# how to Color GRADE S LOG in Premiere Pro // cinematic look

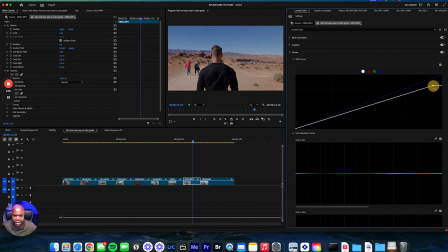[4:09]
Or you can just come here and just bring it down some. If it's overexposed, just bring it down something like this. And then when you bring it down, just bring it over to bring back the crispiness so it can still have that sharp look without the highlights looking dull and dumped down.
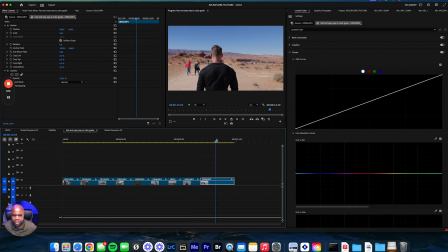[4:24]
And so therefore, that looks good right there. Same right here. Highlights, can bring them down just like this. Make it look cinematic and then bring it over. See, just bring it over until you get that nice punchy look. But it also brings down the contrast that makes it look so digital.
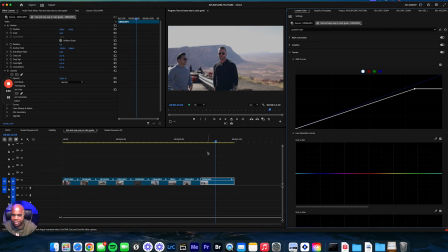[4:43]
That's pretty much all I do. The very first thing I do is I make sure that the image is converted from S-Log to Rec 709. And then I start to adjust the exposure, and I adjust the white balance.
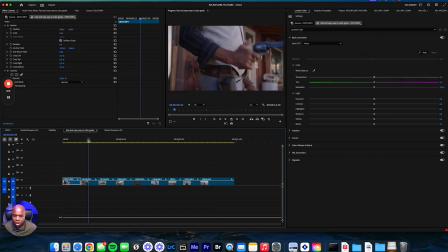[4:56]
So pretty much my white balance is all good on these images. I don't need to do anything else. Everything looks amazing.
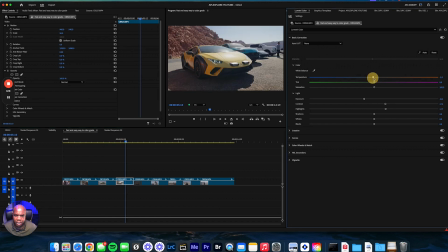[5:01]
If you know how to proper white balance, then this one can be a little taste blue, but because it's in the desert, I'm just gonna warm it up a little bit more. And all of these images, I'm just gonna warm up just a taste, just because it's in the desert. And after you do that, that's pretty much all you need to do.
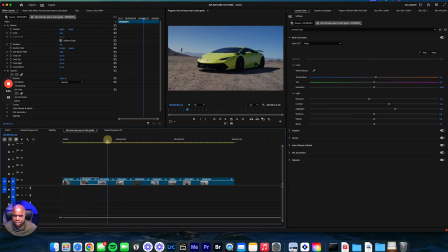[5:16]
Just warm it up a little bit, even though he's in the shadows, because usually the shadows are colder.
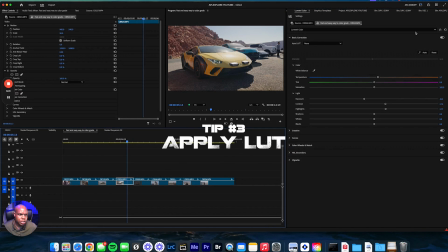[5:21]
And after you do that, you want to grab an adjustment layer.
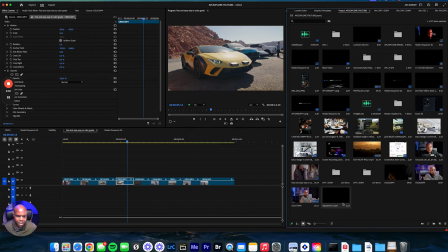[5:24]
So let's go back to the project, grab an adjustment layer, and we're gonna take this adjustment layer and put it on top of all of our footage. Now the exposures and all that stuff, we're done. We're not touching anything else, that's done. Now we're just gonna put a LUT on top of it.
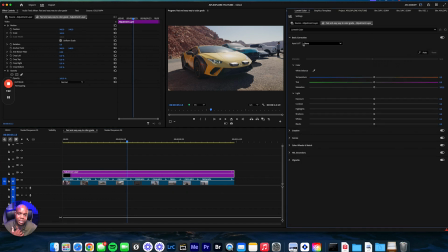[5:36]
It's super easy, it's super simple. There's a lot of people out here that's showing you how to do this and they're complicating it, but it really is easy. When you put your LUT on top, you wanna put your LUT on from the creative tab.
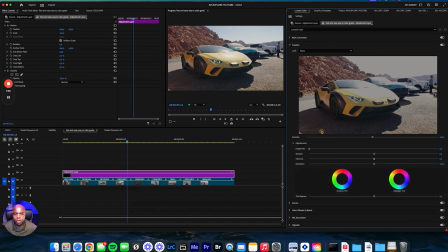[5:47]
You don't want to put your LUT on from the input LUT tab. You always want to go to the creative tab to put your LUT, your lookup on top of it.
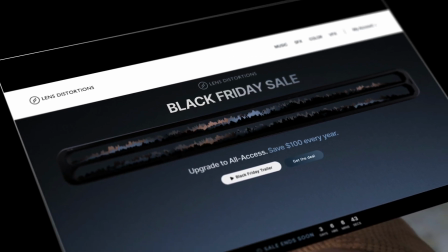[5:56]
And I like to use one of my favorite places that's stress test. You don't have to go anywhere else for LUTs, is go to lensdistortion.com.
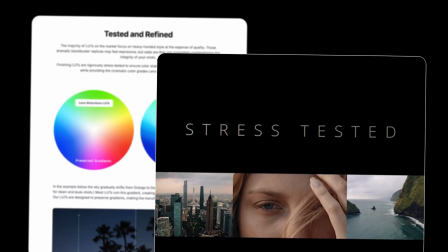[6:04]
Lens Distortion, if you want all your stuff to look cinematic, you want to use lensdistortion.com.
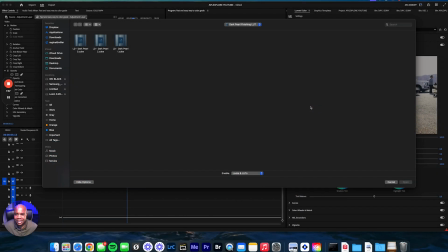[6:11]
For all of your LUTs. A lot of people have selling LUTs and telling you need this, you need these particular LUTs, you don't need none of that. Goes straight to Lens Distortion. I've been using them for the last 4 years on every single project that I use. You don't need any other LUTs. Once you put them on, they just work.
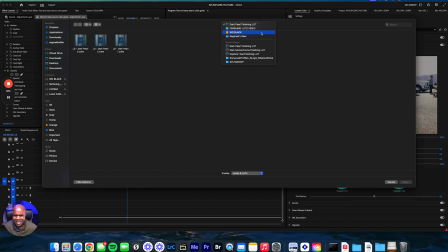[6:26]
So for this, I'm going to use, because it's in the desert, I'm going to use the Explore Till Finish. You can use that, and I'm gonna use the Explore Till 2.
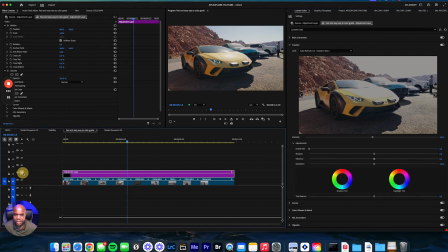[6:35]
And as you can see, it automatically, if I get rid of it, it automatically gave it a style instantly.
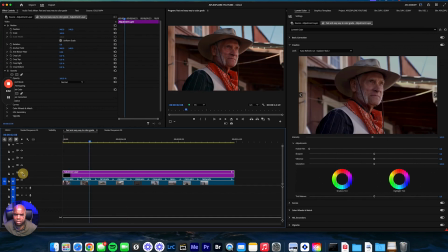[6:42]
So we can take a look at it here, and if you take it off, add it on, as you can see, it automatically converted all of the colors. What I like about the Explore Till and Lens Distortion, and everything looks cohesive. And now you can see it has that Hollywood look.
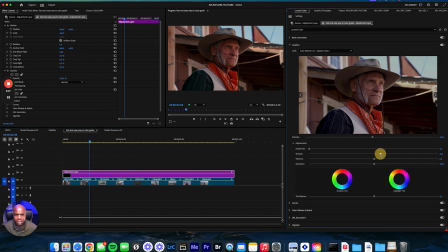[6:56]
And all I like to do is just increase my sharpness a little bit and then increase my saturation just a tad, not too much, because I still want those colors to look rich and I still want it to be a premium look and sharp and clear, but I also don't want it to look digital. And as you can see, none of the footage looks digital.
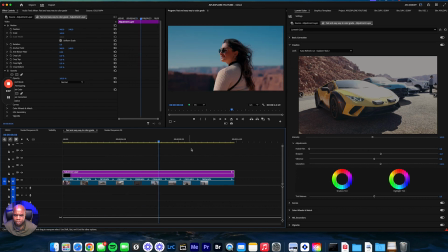[7:14]
It looks like it was shot on Hollywood film. See, let's take it off and add it back on.
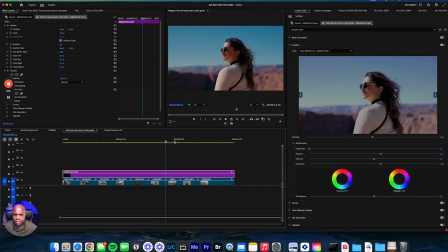[7:21]
See the subtleties, see the blues, see how it looks. It looks clean, it's clear, and that's all you do.
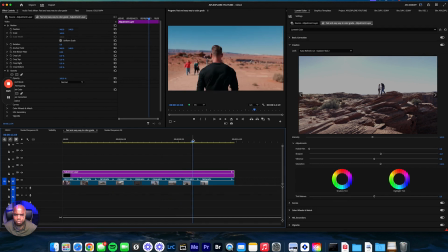[7:29]
Quick, simple, easy, beautiful footage. Let's get rid of it, add it back.
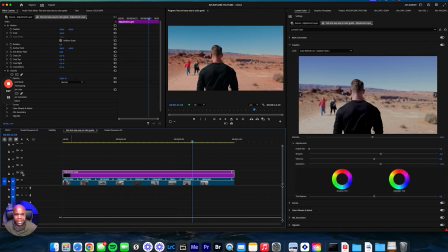[7:34]
As you can see, the colors are cohesive and it brings everything together, and it meshes really well. It blends out all those extra unnecessary colors and it makes your footage look amazing.
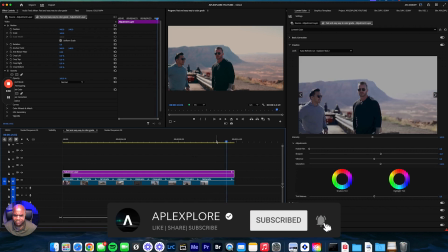[7:46]
And once you bring down those highlights, you'll have a cinematic look every single time. So that's how you color grade, those quick, easy steps.
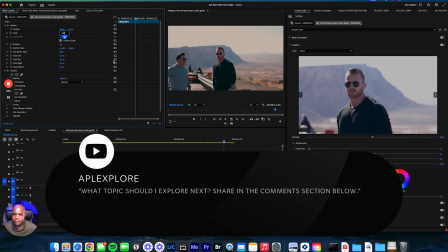[7:53]
I hope that helps. If you want to see more tips and tricks on videos, just leave a comment below on what video I should do next.
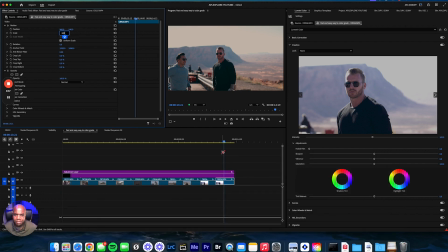[8:01]
I'll plant you now, dig you later. APL signing off.